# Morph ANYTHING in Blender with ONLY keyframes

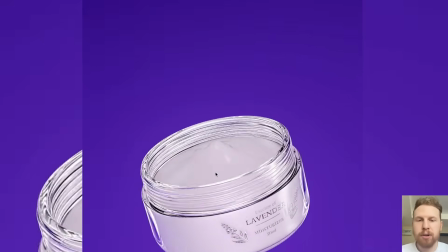Hi guys, so a while ago I made this looping animation where you have a moisturizer changing into a dropper in like a smooth way.
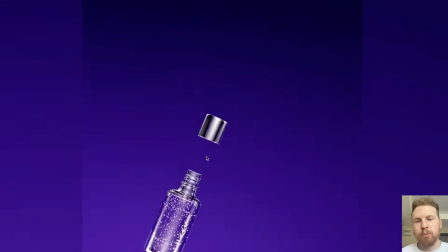And a lot of people were asking me how I did this morph and what kind of add-on or modifier I used to make this morph.
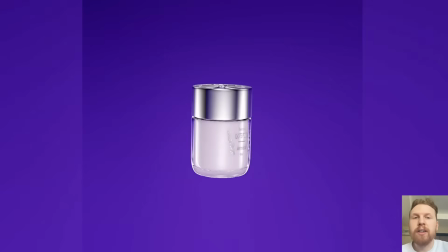And I was a little bit surprised because honestly, I didn't use any modifier at all. It's just pure animation and some clever keyframing.
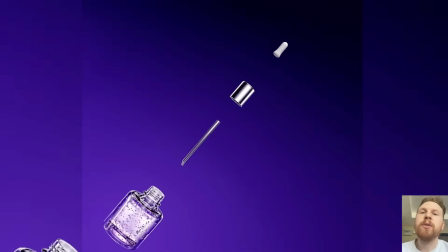And today I'm going to show you how we can do a morph like this.
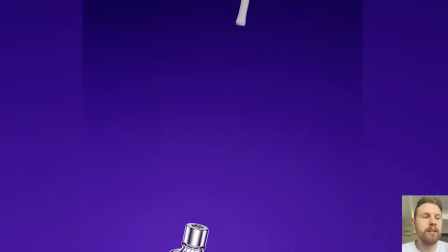And you don't need any add-ons, no modifiers, and you can kind of do this in any Blender version available. So let's jump into it. All right, so let's first find two objects we want to morph between.
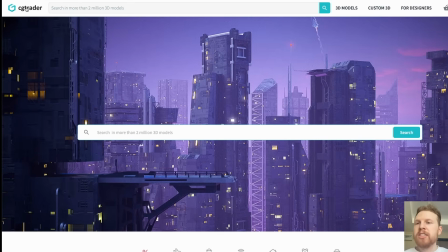And for this one, I'm going to CG Trader because there's a lot of nice free models here. So you just have to search for, let's do a skateboard and let's click on free here.
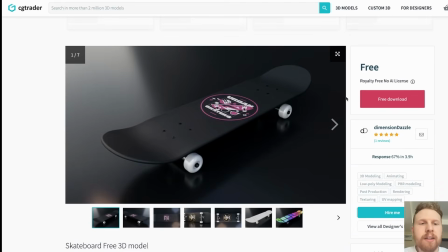And let's choose a model like this, click free download and download the model.
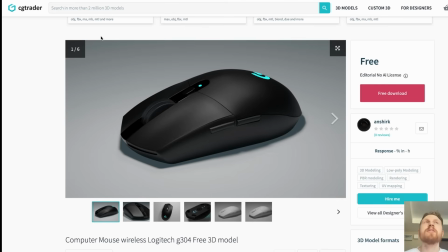And for the other model, I chose a gaming mouse because it would be an interesting challenge to morph a skateboard into a computer mouse.
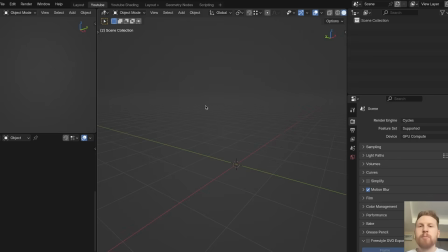So let's download this too. So now let's open Blender and let's add the files. Make sure you also download the textures because you sometimes have to download that separately. All right, so here we have the mouse.
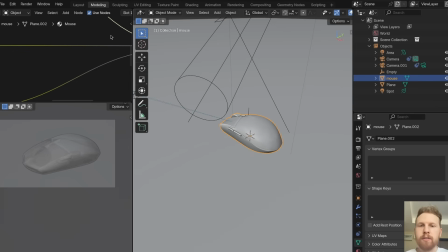I think that looks good. Let's grab this, go into a new Blender file.
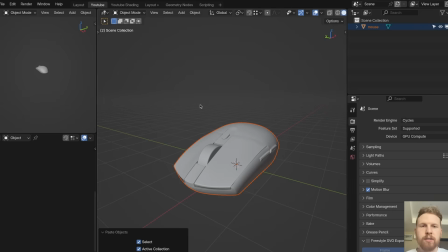Let's save this as morph transitions. And let's open the skateboard.
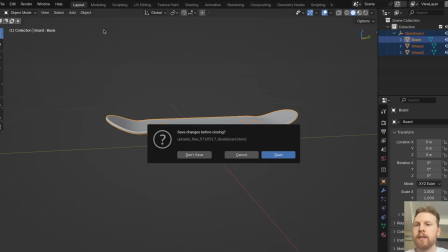Here, let's do the same. Let's copy this and bring it into our file.
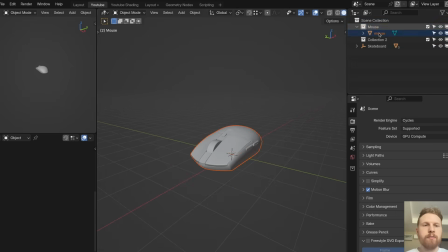Let's have two collections. Let's have one for mouse, one for the skateboard.
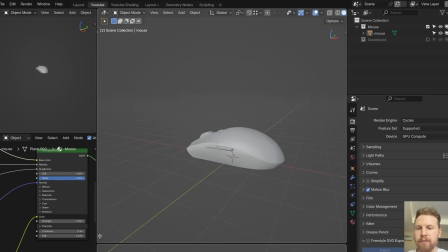All right, so let's start with the mouse. Let's first open the graph editor here because we will use this to work on our animation.
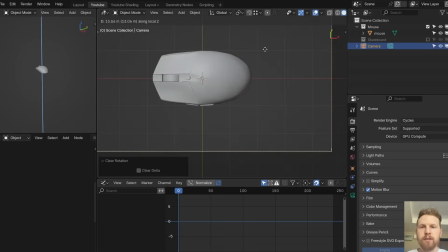And let's also add a camera. Let's move this out a bit. Let's make this square maybe.
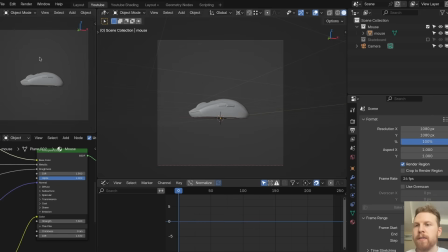And I like to have a view of the camera in this viewport, and then I work on the animation in this viewport.
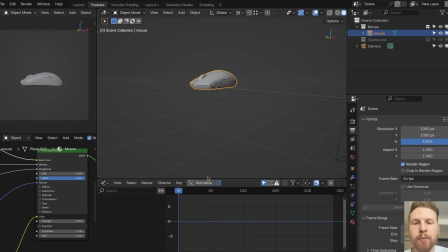And in the graph editor, before we add any keyframes, let's enable normalize. This will basically make all the keyframes be between 0 and 1, which it won't change the animation itself. It just makes it a little bit easier to work with keyframes here because they won't be spread out. So let's start by placing the origin point in the center of the mouse.
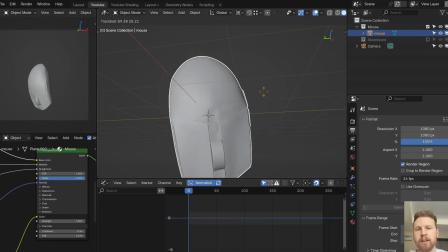This is because if you try to rotate it now, it will not rotate around the center, it will rotate around the bottom.
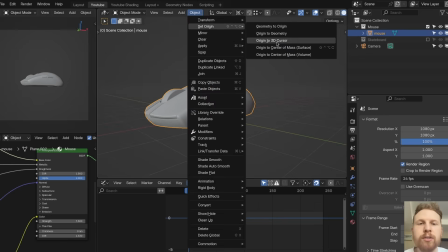So go into object, set origin, let's choose origin to center of mass. Nice.
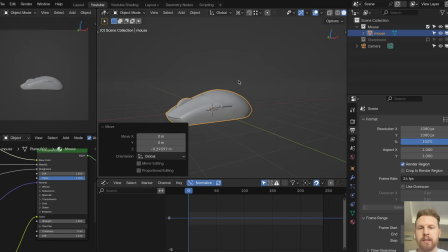Let's place it in the center. I think this is good. Let's add a keyframe by clicking I. Then let's go to frame 40 and let's move the mouse up and let's add a keyframe here. This is where it will end up after we change the origin point. All right, let's add some animation. First, let's put the mouse in a nice starting position.
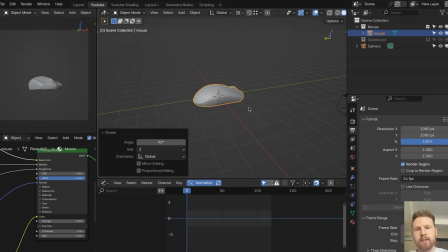I think we could move it 90 degrees on the z-axis, then minus 90 degrees on the x-axis, so it's pointing up.
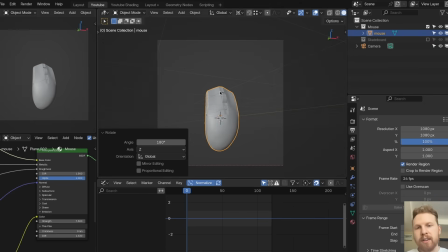Actually, let's turn it around 180 degrees, so we'd see it like this. I think that's good.
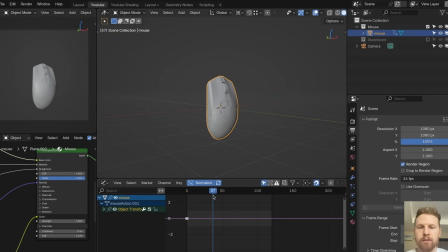And on frame 0, add a keyframe, then go to frame 40. Let's move it up and add a new keyframe. Now we have an animation of the mouse going up. So what we're going to do is to make the mouse jump up in the air, and on the way up, while it's around here, it will morph into the skateboard.
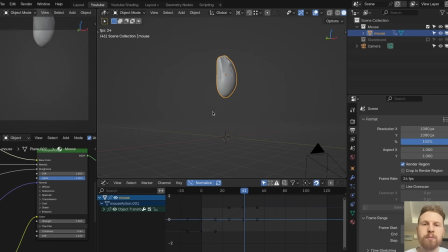If you play the animation now, it looks pretty basic. It's just sliding up in the air. And we can also, you see here on the zero line, all the keyframes here are kind of keyframes that are not moving. So we can delete all this. So we only have the Z-axis keyframes left.
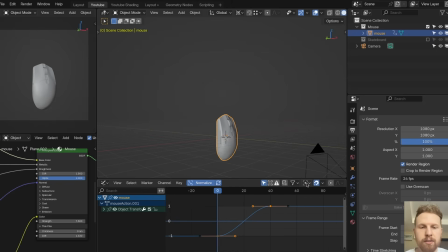And while having this selected, let's make it more snappy. So go into this one. Let's choose individual centers. And if you scale now, it will scale the keyframes individually. So let's scale this up. And this will basically make it more snappy. So if you play now, it will start slow and then boom, go faster up.
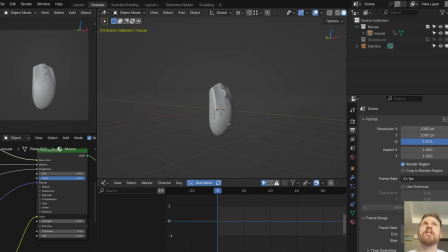And in animation, we have something called anticipation, which is kind of a small movement you do before doing a big movement. And in this case, we could select this first keyframe, rotate it a little bit down to make the mouse go down a little bit before it jumps up.
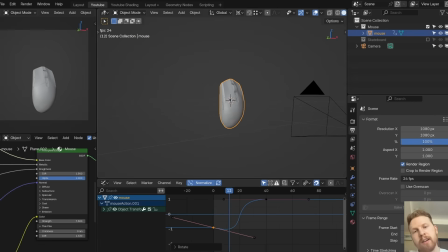So if you look at this now, it's kind of looking like it's getting ready to jump right before it's jumping. That's nice. Let's also do something similar here for the end. We could rotate this like this.